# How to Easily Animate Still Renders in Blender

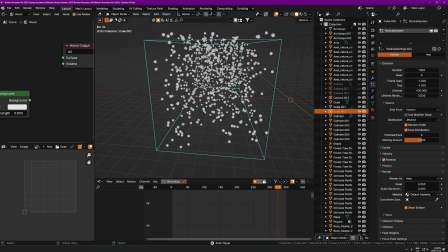[12:20]
That just subtle movement like this is going to be enough to just like make it look more cool and more interesting, and just more movement and randomness and just a little bit of chaos introduced, you know?
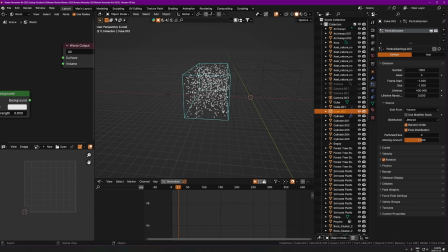[12:33]
And then yeah, after that, you just do some scale randomness and you're pretty much good to go. So like I said, you probably already know how to set up a particle system like that. I'm just going to show you the settings I'm using. But if you don't, just go onto YouTube, type in how to set up particle system Blender. You'll figure it out. It's not too hard. Okay, so that's exactly what I did here.
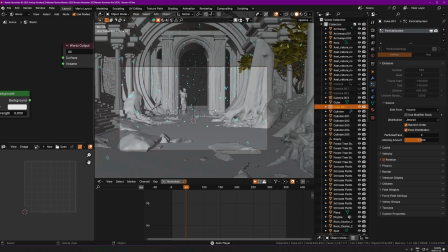[12:51]
And then you can see it's just a nice little effect when the camera's moving through that. It's just like all this little, it doesn't have to make sense, right?
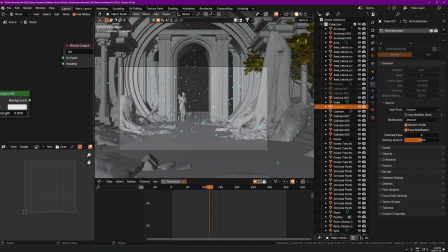[12:58]
Like why are there floating rocks here? That doesn't make any sense. Obviously, it's not really realistic. But it doesn't have to be.
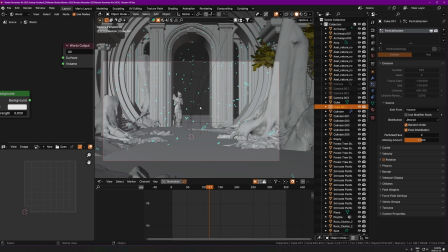[13:05]
Depends what you're going for, you know? It's just nice to have like little pieces and bits floating around. It just makes it look more cool and just a nice effect, you know? It's an easy way to add motion. Okay, so that's that.
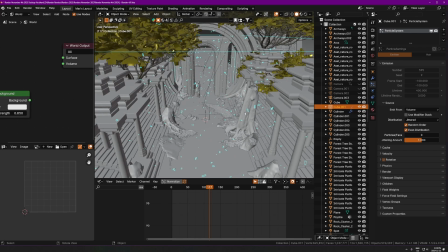[13:14]
So those two tricks right there are enough to like pretty much add a good amount of motion to a lot of different types of scenes. They're just very simple tricks to just kind of make it feel a bit more alive. But, you know,
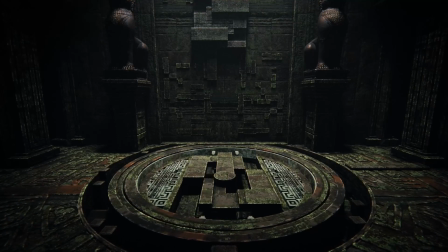[13:28]
at some point you're going to have to figure out like how to animate objects moving around and things moving and different parts working together and stuff like that.
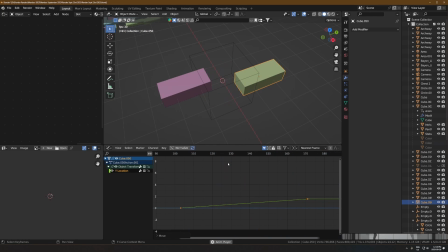[13:36]
So just kind of play around with animating objects and you'll kind of figure this out over time of like things that you can move around.
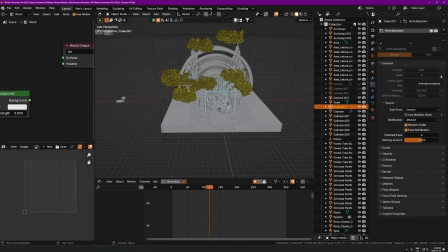[13:44]
It turns out you can actually keyframe almost anything in Blender.
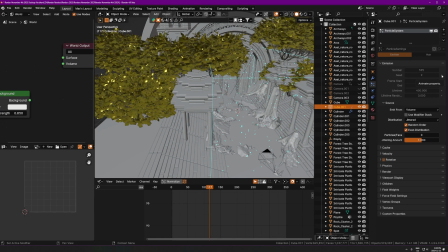[13:48]
So, you know, anytime you see a little dot next to any property, that means you can keyframe it and you can animate it.
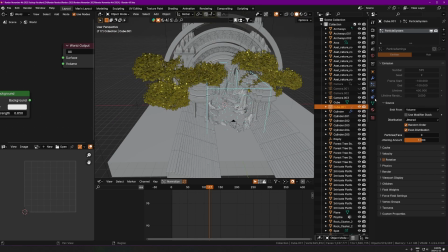[13:56]
So just mess around with that as much as you can and you'll figure out like different ways of moving things around. But I'll just kind of show you some stuff I've done to give you some ideas of like things you can move.
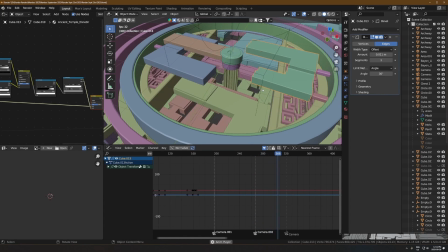[14:06]
So you could set up like intricate contraptions like this where things are like kind of in a parenting hierarchy.
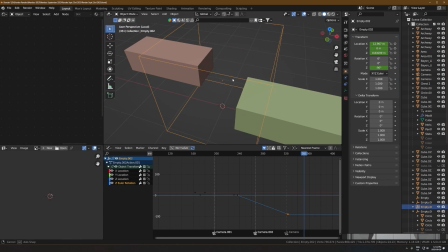[14:11]
If that sounds scary, just don't worry about it. But objects moving around and kind of interlocking basically.
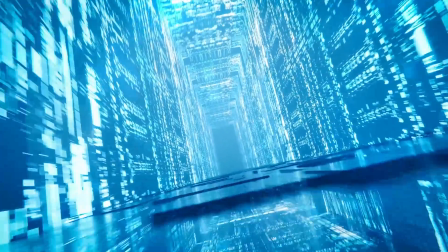[14:17]
You could do just like location keyframes and animating the scale of different things and
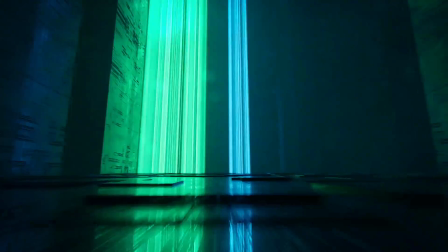[14:22]
like making things appear and disappear and scale and move around and really just have fun with it. You can't really go wrong with this. It's just like do what is going to be cool. Just kind of make whatever you want.
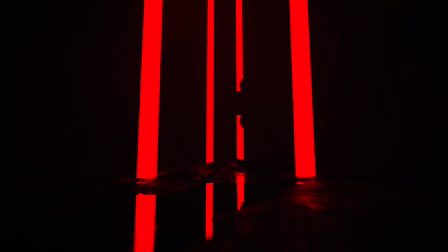[14:33]
You don't have to do anything that's that complex to make crazy animations. I know you'll see people like Ian Hubert just going absolutely crazy.
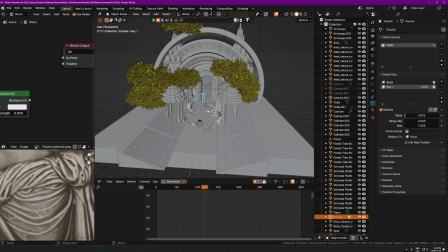[14:40]
You don't have to go like that hard with animating stuff to get something that looks good. A lot of my animations are extremely simple.
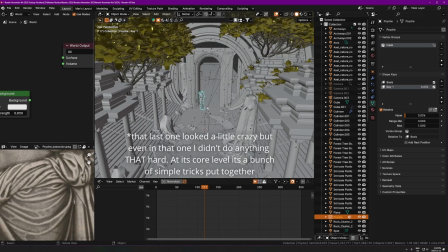[14:47]
Like there's nothing that crazy going on. You can see in this one that's happening here, it's literally just those two tricks that I was talking
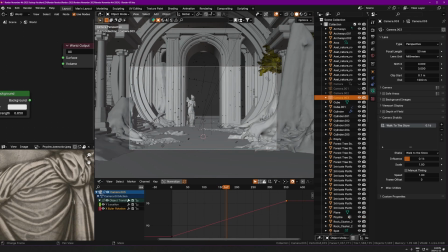[14:55]
about. Like, the camera's moving forward, and there's some dust particles that are barely even moving. So that's, I think that's it for these tips. But I want to talk about render settings now, because maybe I should do this in a separate video, actually.
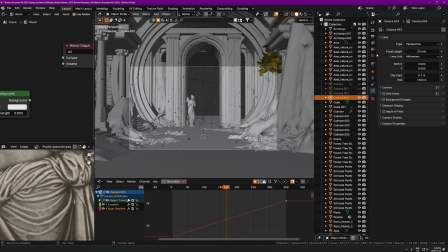[15:09]
Yeah, I'm going to do that in a separate video. Okay, next video, I will talk about how to render animations efficiently, and samples, and resolution, and temporal denoising to get rid of grainy denoising crap,
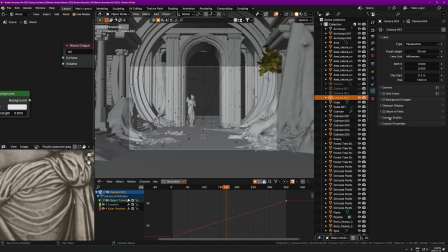[15:22]
and the flickering. All that stuff will be in the next video. So stay tuned for that if you want to see that. So yeah, just go out and just make animations. That's really the best way to get good at this, is just go try it a bunch of times, and you'll figure out what makes sense,
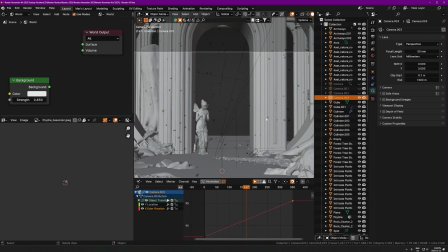[15:37]
and you'll figure out how to do this in a way that's efficient and clean and nice, and you'll get good, you know? Okay, that's it for this one. Thank you for watching, and yeah, bye. Oh, and if you want help making still environments, I have a course. You can go check that out if you want. Link below. Okay, that's it. Peace.